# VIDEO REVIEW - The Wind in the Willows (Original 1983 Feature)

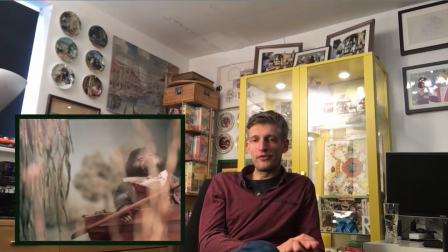688s
and that's important because it gives it a warm nostalgic feel a feeling that
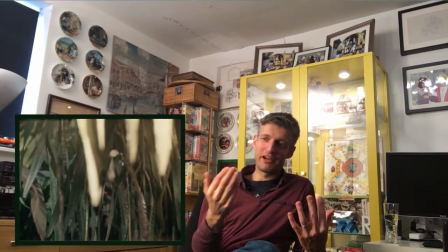694s
we're just drifting through life with these characters carefree sort
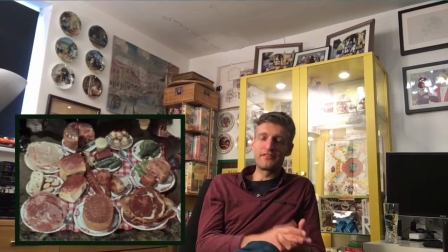699s
of atmosphere and the sense that time is just passing there's not a care in the world
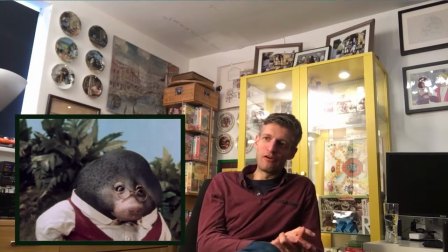704s
that's a lovely shot of an example the props you know the attention that
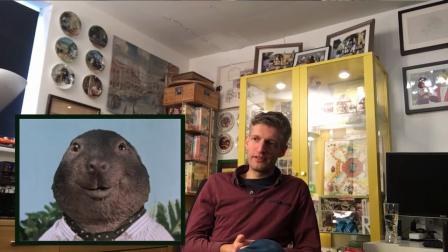710s
went into the props everything the props the costumes the sets I mean the attention to detail in The Wind and the Willows is extraordinary and I think one of the very big reasons for me loving it so much,
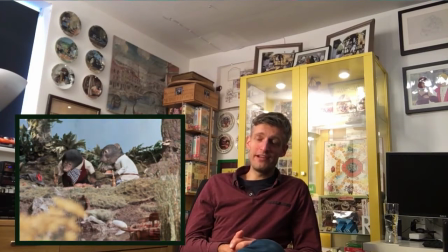727s
I responded to as a child just this realism and if you look at it,
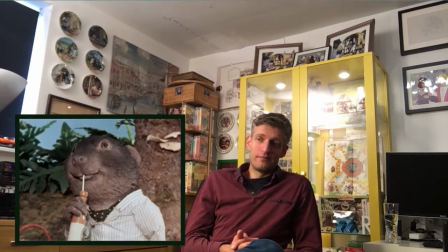733s
comparing it to any other animated TV series,
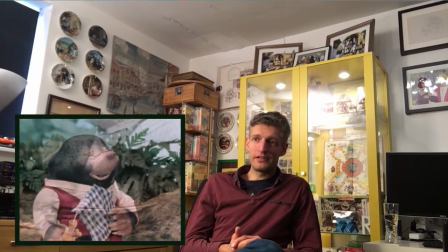738s
it's so realistic, it's not stylised, they were aiming for complete realism and even the characters themselves the puppets
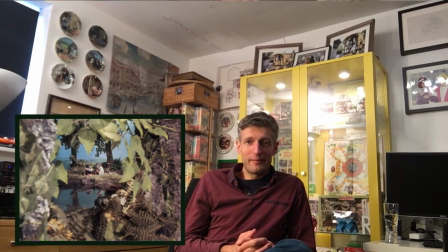749s
you know they are human characters but with animal masks most of the time and other times
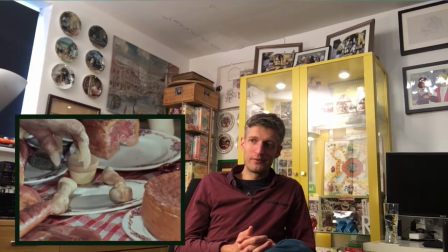755s
they appear more like kind of animals with human characteristics if that makes sense so
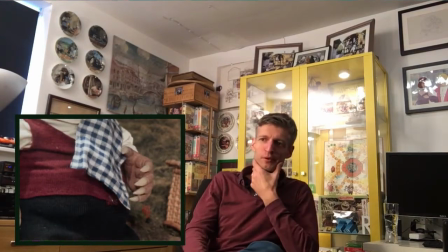762s
which is all kind of very true to the book and a lot of illustrators have struggled to
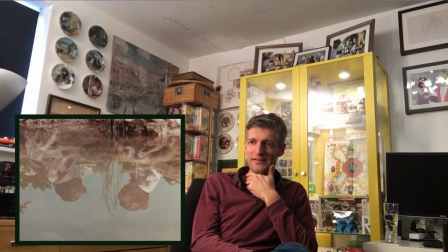768s
know quite how to illustrate the book for those reasons you know are they human scaled
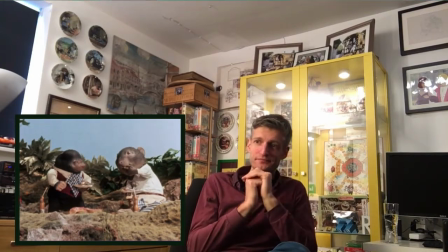772s
are they animal scaled and even in this film we get a sense
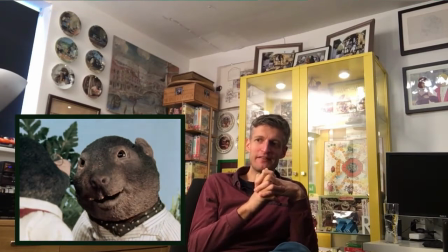777s
of of both but primarily they seem to be human scaled um
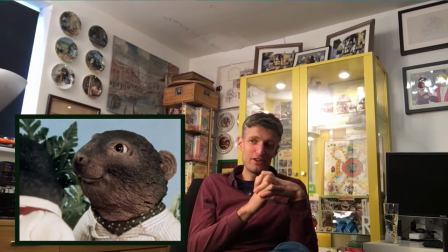782s
because they are really humans but i love that they've still got these animal
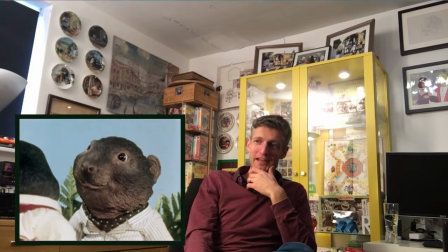786s
traits here we go there's badger uh sometimes i even now i forget that badger is introduced quite early on but we don't really meet him properly till much later.
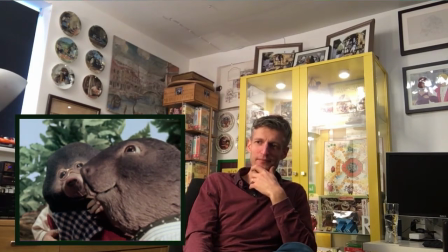795s
But Badger, voiced by Sir Michael Horden, sadly died way back in 1995, but wonderful British actor.
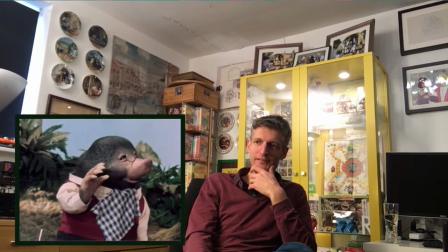804s
There's the Wildwood. Scary place. First hint of darkness.
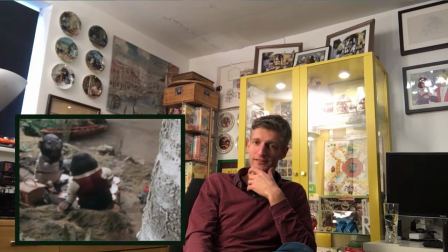811s
So, of course, you do need the darkness, the lightness to work.
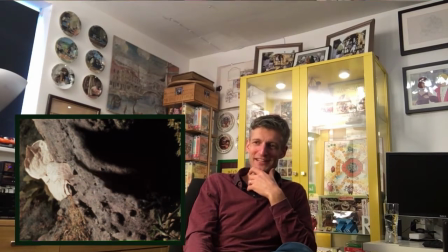816s
Sunshine and Shadow, as it states in the closing theme music in the series.
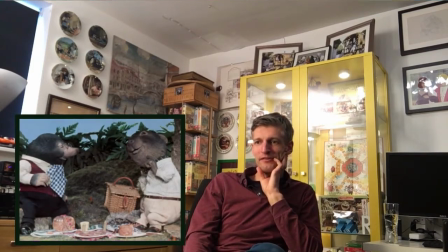822s
And then we're about to meet the weasels,
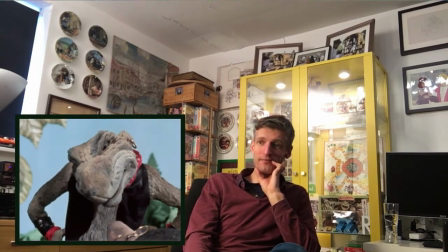827s
well, the two main weasels who will go on to become a fantastic double act in the series.
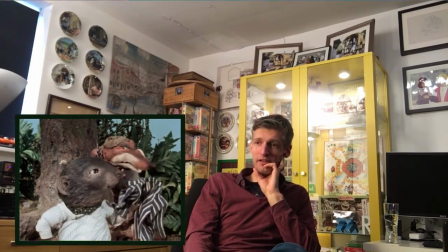833s
There's the chief weasel. Not everybody knows that he was voiced by David Jason.
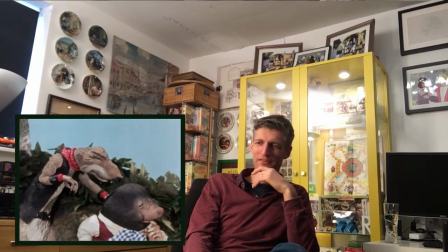837s
You do hear Toad in him every now and then, but wonderfully cast as the chief weasel.
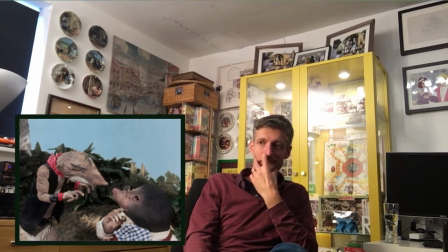843s
And the other weasel voiced by Brian Truman, who actually wrote most of the scripts for the series.